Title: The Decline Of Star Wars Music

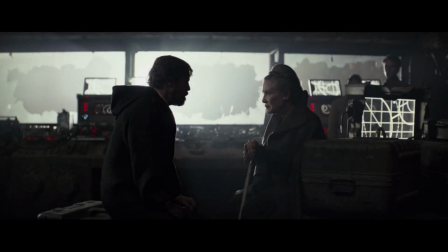Mainly because the two characters that you see on screen here are not the characters that were established at the end of the original trilogy.
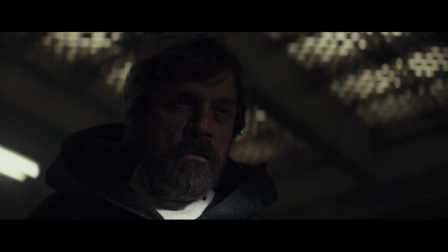Luke in this film is a failure who loses hope in doing good, no matter the cost. And he has, up until this point, abandoned his sister.
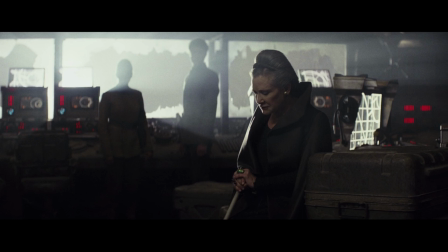Leia in this film, at the very end, publicly states to her rebellion that hope is lost. That is not Leia. That is not Luke. These are not the iconic characters that had come before.
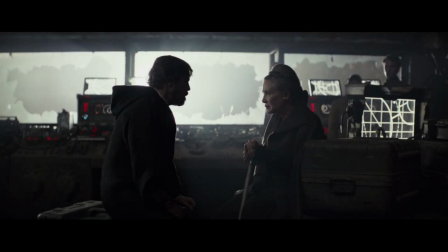So I think it was quite improper to use this theme in a scene like this.
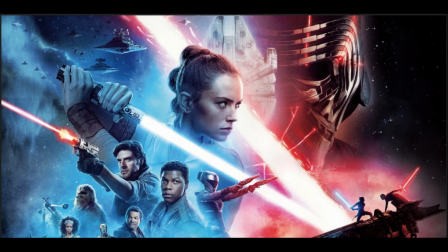And moving on to the last installment, The Rise of Skywalker, it's all around pretty consistent with established themes, but there are some bad musical cues.
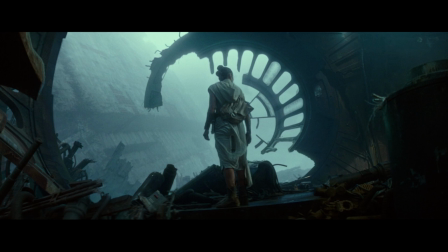One of which is when Rey enters the throne room of the second Death Star. The music they use for that scene is the same music and
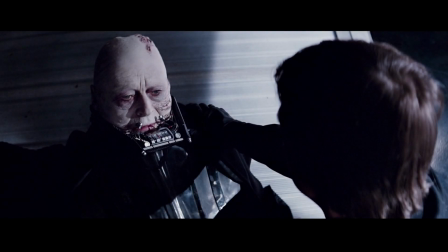instrumentation for when Luke takes off Vader's helmet and sees his father for the first time before he dies.
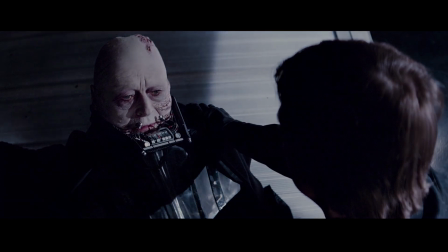That scene has absolutely no connection to this scene with Rey.
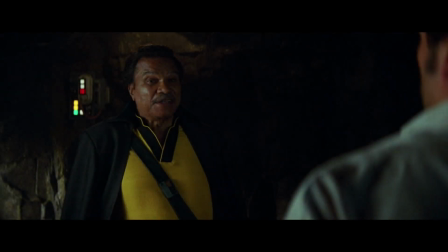We also see another misuse of the Force theme when Lando comes in to comfort Poe as the young man assumes his new role as general. Lando, as far as we know, is not a Force user, so it feels very odd,
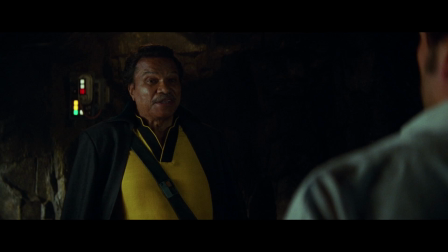as though this theme is either shoehorned in for a character we know already and really like, or whether we are expanding this idea of the Force.
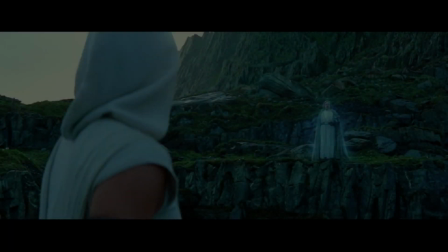Either way, it is a little confusing. We have another scene where a theme is misused.
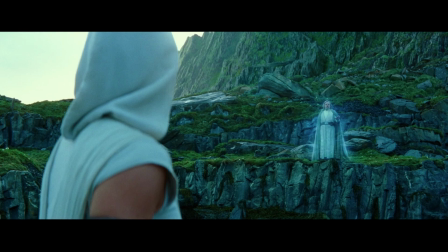Yoda's theme appears when Luke, as a Force ghost, brings the X-Wing out of the water for Rey to fly away in.
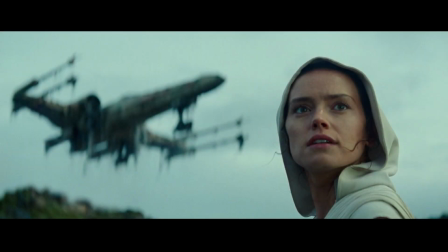And it's very strange because it's the exact same instrumentation. None of the instrumentation or any instruments of the orchestra have changed in this theme. It's a replication of what we hear in Empire Strikes Back.
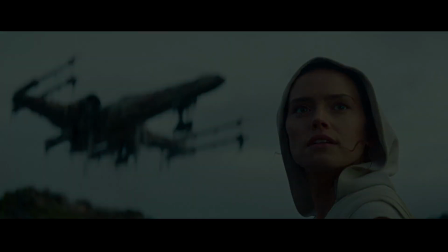Now, Luke and Leia's theme
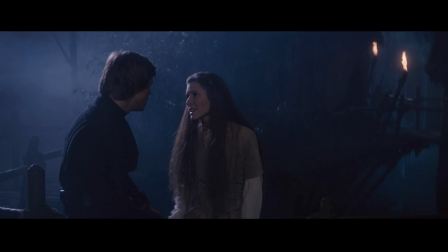comes back, and it's used in a very strange way.
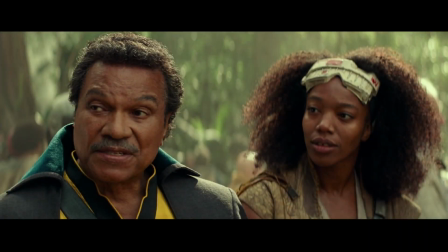It's used when Lando is speaking with a young woman named Janna. The writing is heavily implying that Janna has some kind of relationship with Lando, like a long-lost daughter or a relative of some kind.
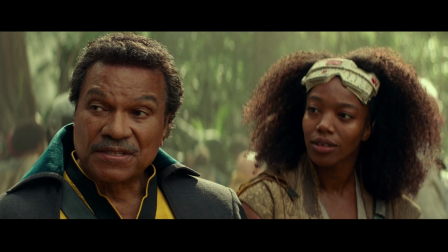But this is really strange. We're using Luke and Leia's theme. It's not just a theme between brother and sister. It's a theme between two very specific characters. So what is this telling us? Are we now using this theme for all family members, for different relatives, for companions?
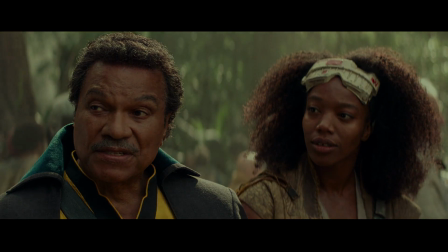What does this theme actually mean? And lastly, to close,
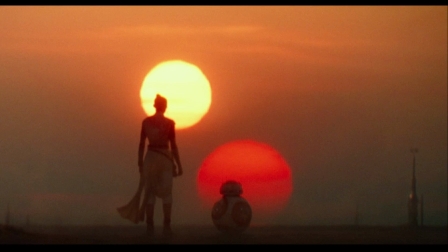the Force theme at the very end does not conclude in the way it has in the original and prequel trilogies. Notes are inverted where you drop an octave down, and it has a very ambiguous chromatic effect before going into the credits.
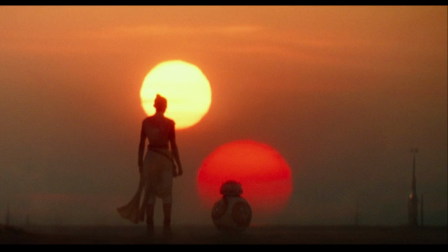I think in a strange way, this is fitting because the themes have not been used properly. Even with John Williams behind the scenes, we are seeing a misstep. We are seeing a departure from what has come before.